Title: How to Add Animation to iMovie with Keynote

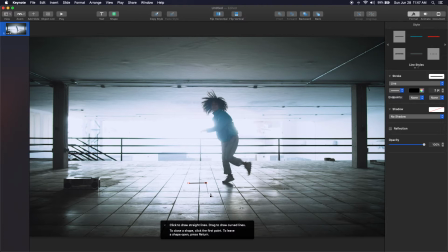And so once you've drawn the line, you can obviously see there's still kind of an attachment here. You can hit escape to get out of there. And now we just have a pretty basic line, not too exciting, but under stroke, so we're on format, style,
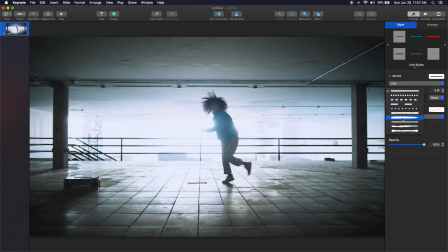and then stroke, we're gonna change it to this kind of hand-drawn looking texture. And there we go. Now, obviously this black's a little boring here, so let's make it blue.
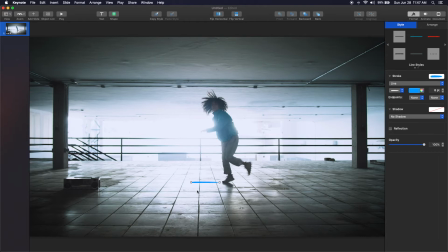And what we're gonna do now is copy paste, so Command C, Command V,
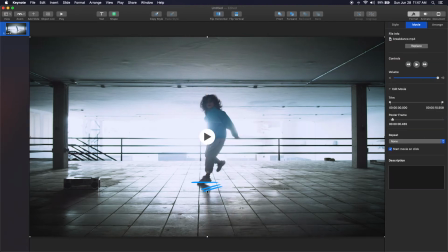and we're just gonna kind of go around here and create little impact,
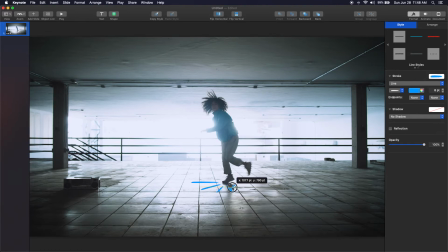like, you know, like almost like the impact is radiating out from where his feet hit.
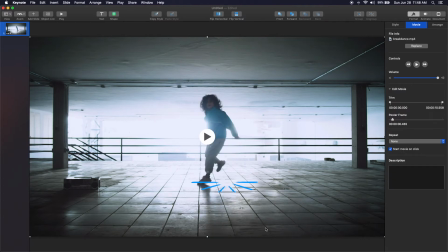So next, what we want to do is select all of these illustration points. And an easy way to do that is with the object list setting here. And you may not have this again on your toolbar, so you can add it. I believe you can also go to view and show object list.
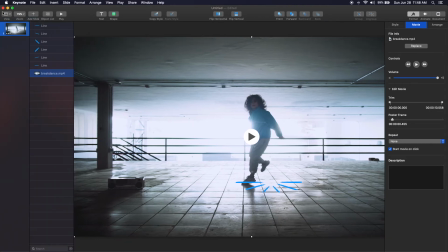So you should have this view panel at least.
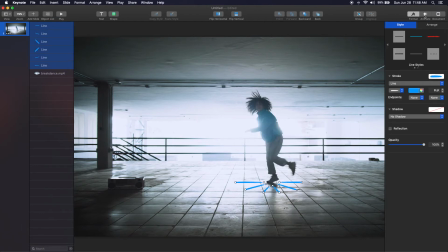So you can select all of these lines, and then under the animate tab, we're gonna add an effect, add a built-in effect, and we're gonna use the line draw effect. So as you can see, they currently are going the opposite way that we would like. So under direction, we're gonna change to end to start.
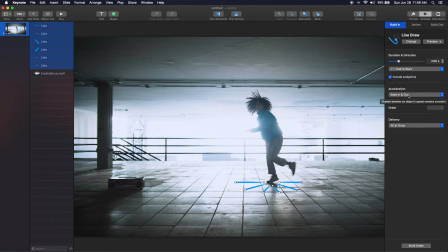And acceleration usually creates kind of a smooth animation. It kind of starts slower and ends slower, but we don't really need that for this particular purpose, so we can change acceleration to none. And then we want this to be nice and punchy and fast, so let's change the duration to, let's try 0.1 seconds and preview that.
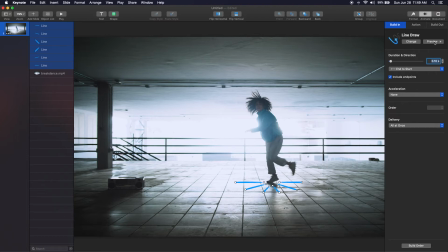Now, it's not really ideal that they're all happening at different times, so to change that, we're going to go under build order down in the bottom right here,
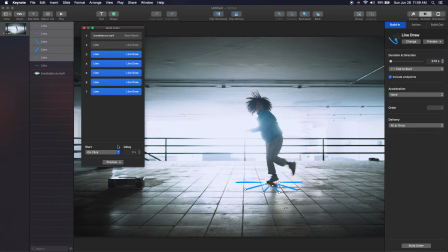and let's select the bottom five lines. And we will say we want it to start with the previous build. Now for this first line, we're gonna tell it to start with build one, but we want there to be a slight delay because remember, the dancer's foot doesn't hit until right around the 0.3 seconds.
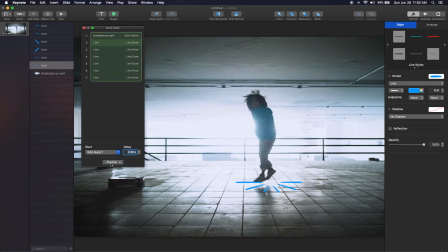So let's try 0.3 seconds. It's a little too soon, so let's try 0.8 seconds. That looks pretty good. But then you'll notice the lines stay on there and we want them to actually come back off as well.
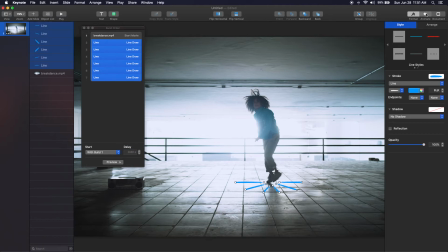So select all these animations, and then back under the animate tab, under build out, we're gonna add another effect. And this, we're gonna use the line draw again. And again, we have to change the direction and change the timing and remove the acceleration.
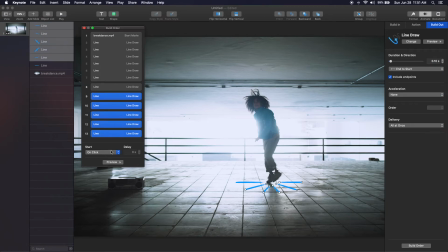And then once again, we want to make this the bottom five lines trigger with the previous build, and then this one we want to trigger after the build, and we want to make sure the delay is zero so that they draw in and draw back out very quickly.
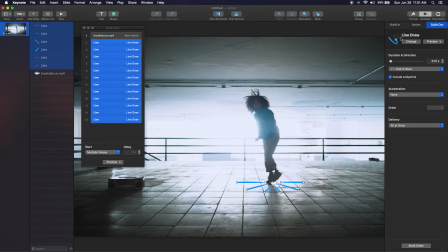So here's what that looks like. Okay, looks pretty good. So now we'll go back to the video here and fast forward a little more,
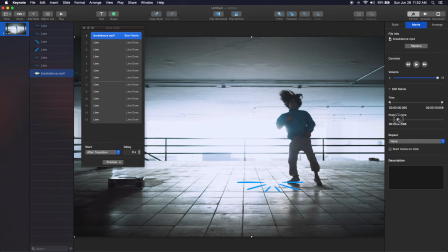and we see that his left foot now hits around maybe 1.5 seconds or so. And now that we've created this first set of lines, we can actually just copy these.
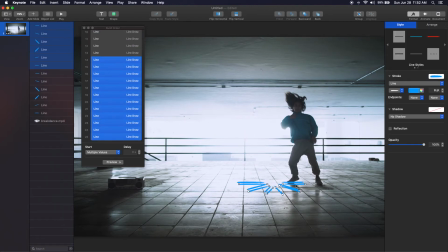So Command C, Command V to paste, and just move them over to that new foot. And just keep things interesting, let's change the color to green. And starting with 14 here, the animation 14, that's where these lines first start animating on.
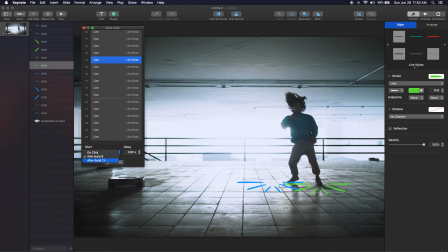You wanna make sure this is set to after build 13. And it currently has a 0.8 second delay. Let's see what that looks like. It's pretty good. I think we can make it a little shorter. Let's try 0.7. Cool.
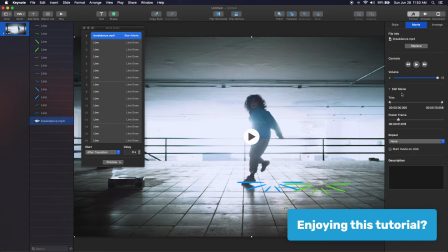So hopefully you're kind of getting the hang of this. Click the video. Under poster frame, we're going to fast forward a little more.
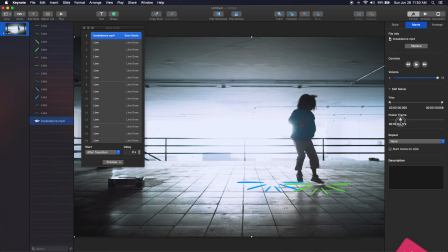We can see that the dancer's leg kind of swings forward.